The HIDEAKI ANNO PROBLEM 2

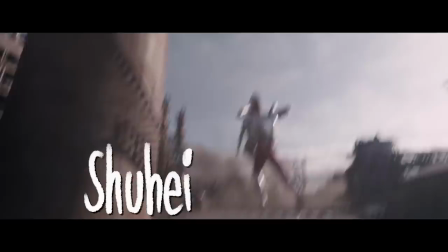1027s
But Arno isn't the only one who takes the motion capture and he can't do all the stunt work.
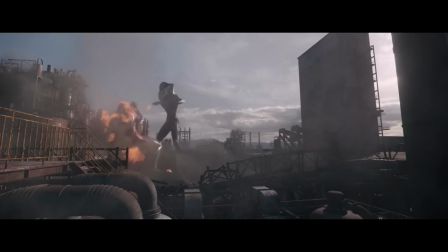1031s
So the character animation supervisor, Shuhei Kumamoto, is the one that did most of the choreography and figuring out how these kaiju battles would work.
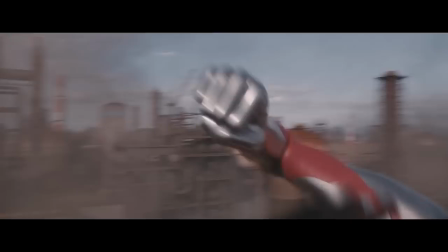1039s
It's really on them and the team, Even if they start with some of Arno's storyboards to sort of figure out the key posters, a lot of it afterwards is mixing it with the previous and seeing what works.
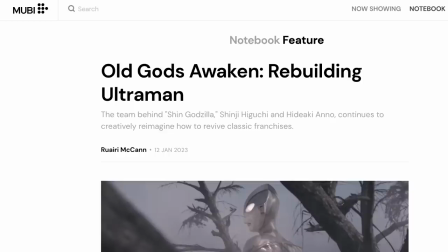1049s
But when it comes to editorialising the film, you sometimes see this talked about in terms of the auteurship. It's brought up in this movie article where they are comparing three different groups. We have Arno the auteur, we have the tightly knit group of Godzilla, and then the Marvel-led films, which they see as kind of a corporate version where a lot of the heavy work is offshoot onto the post-production crew at a poor wage, with very little control by the creative visionaries. now i don't necessarily disagree that that's what happens i guess in the marvel method but i don't necessarily also think you can't see a lot of those criticisms applied to either of those others because you know when it comes to toku or you know prior anime it is definitely the poorly paid people
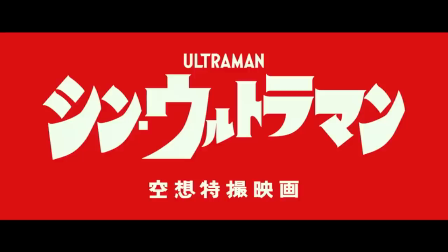1096s
towards the end that are the ones that have to do most of the heavy lifting and ultraman has the luck of time on its side strictly because of covid it could have been much more rushed. Really, I see these productions all kind of in the same corporate landscape. The only difference really is how much money were they given and how much control do they get because of that.
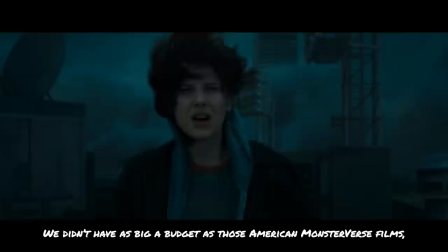1117s
We immediately ran into a practical problem. We didn't have as big a budget as those American Monsterverse films, so we couldn't really destroy the world like they did.
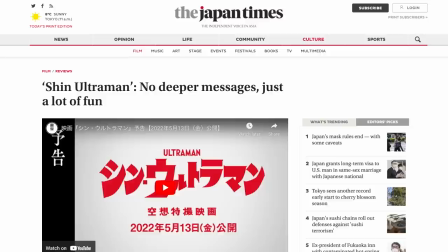1125s
We tried to compensate by coming up with a uniquely appealing screenplay and really interesting characters.
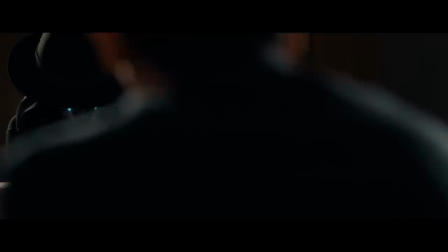1131s
While some of the reviews weren't able to see the political context here, like in the prior Shin movies, I think there's definitely a lot of contemporary commentary going on here,
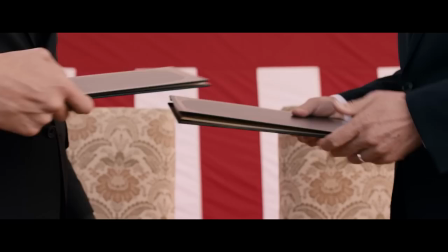1139s
especially when it comes to the fear of invasion all over it and the geopolitics of alliances and conflict.
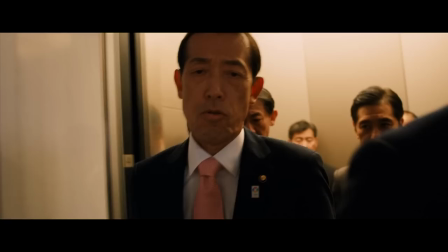1145s
Japan is constantly looking for a way to one-up. Maybe you can even see that with them increasing US budgets of recent years.
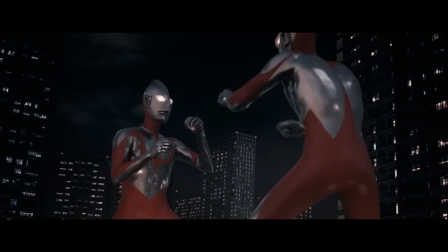1151s
But even then, the pressures of having an Ultraman-like figure, you know, some sort of protector, brings a lot of attention to the other nations.
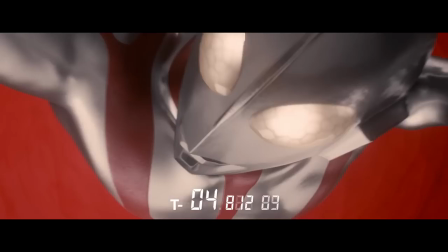1158s
Interesting how they can balance that will also be authentic to the original series. Sure, there's a bunch of referencing to it.
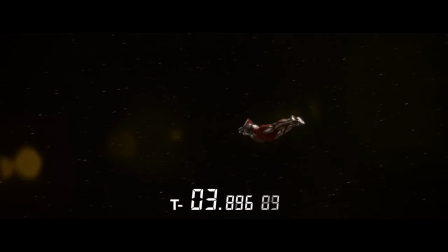1163s
In fact, one of the key ones is done in such a thematically potent way.
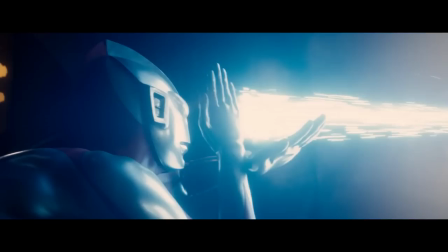1167s
Bringing it all back to Ultraman's core concept, the ending isn't a big fight between an ultimate weapon and Ultraman edging out a victory.
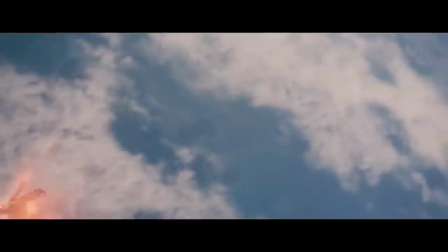1175s
It's a victory of mankind's ingenuity. It's an inspiring message that could be read as a rejection of the great man ideal or auteur itself,
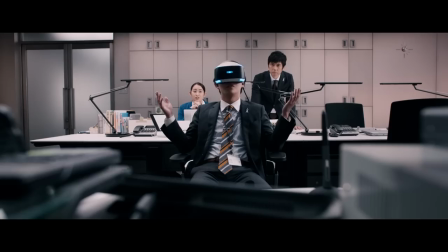1184s
all in favour of the collective fighting together to achieve the unachievable, very much reflecting the tokusatsu production method.
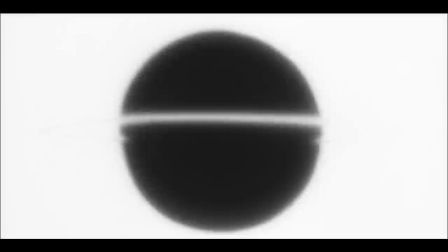1191s
Although aesthetically, that final image calls back to Gunbuster, and when we fall back into that branding idea, because it needs to relate back to Arno's history.
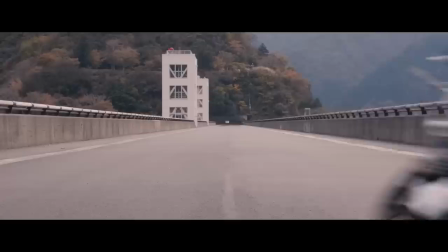1200s
And you can see this again in Shin Kamen Rider's original trailer. They're shooting in Ube.
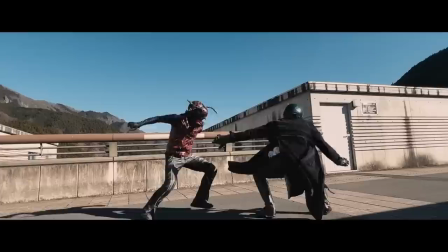1205s
Is that because it reflects Arno's soul, or is it just to benefit that old industrial town? Has this simply become a signal that you are now watching an Arno movie? It's part of that narrative that some people like to spin.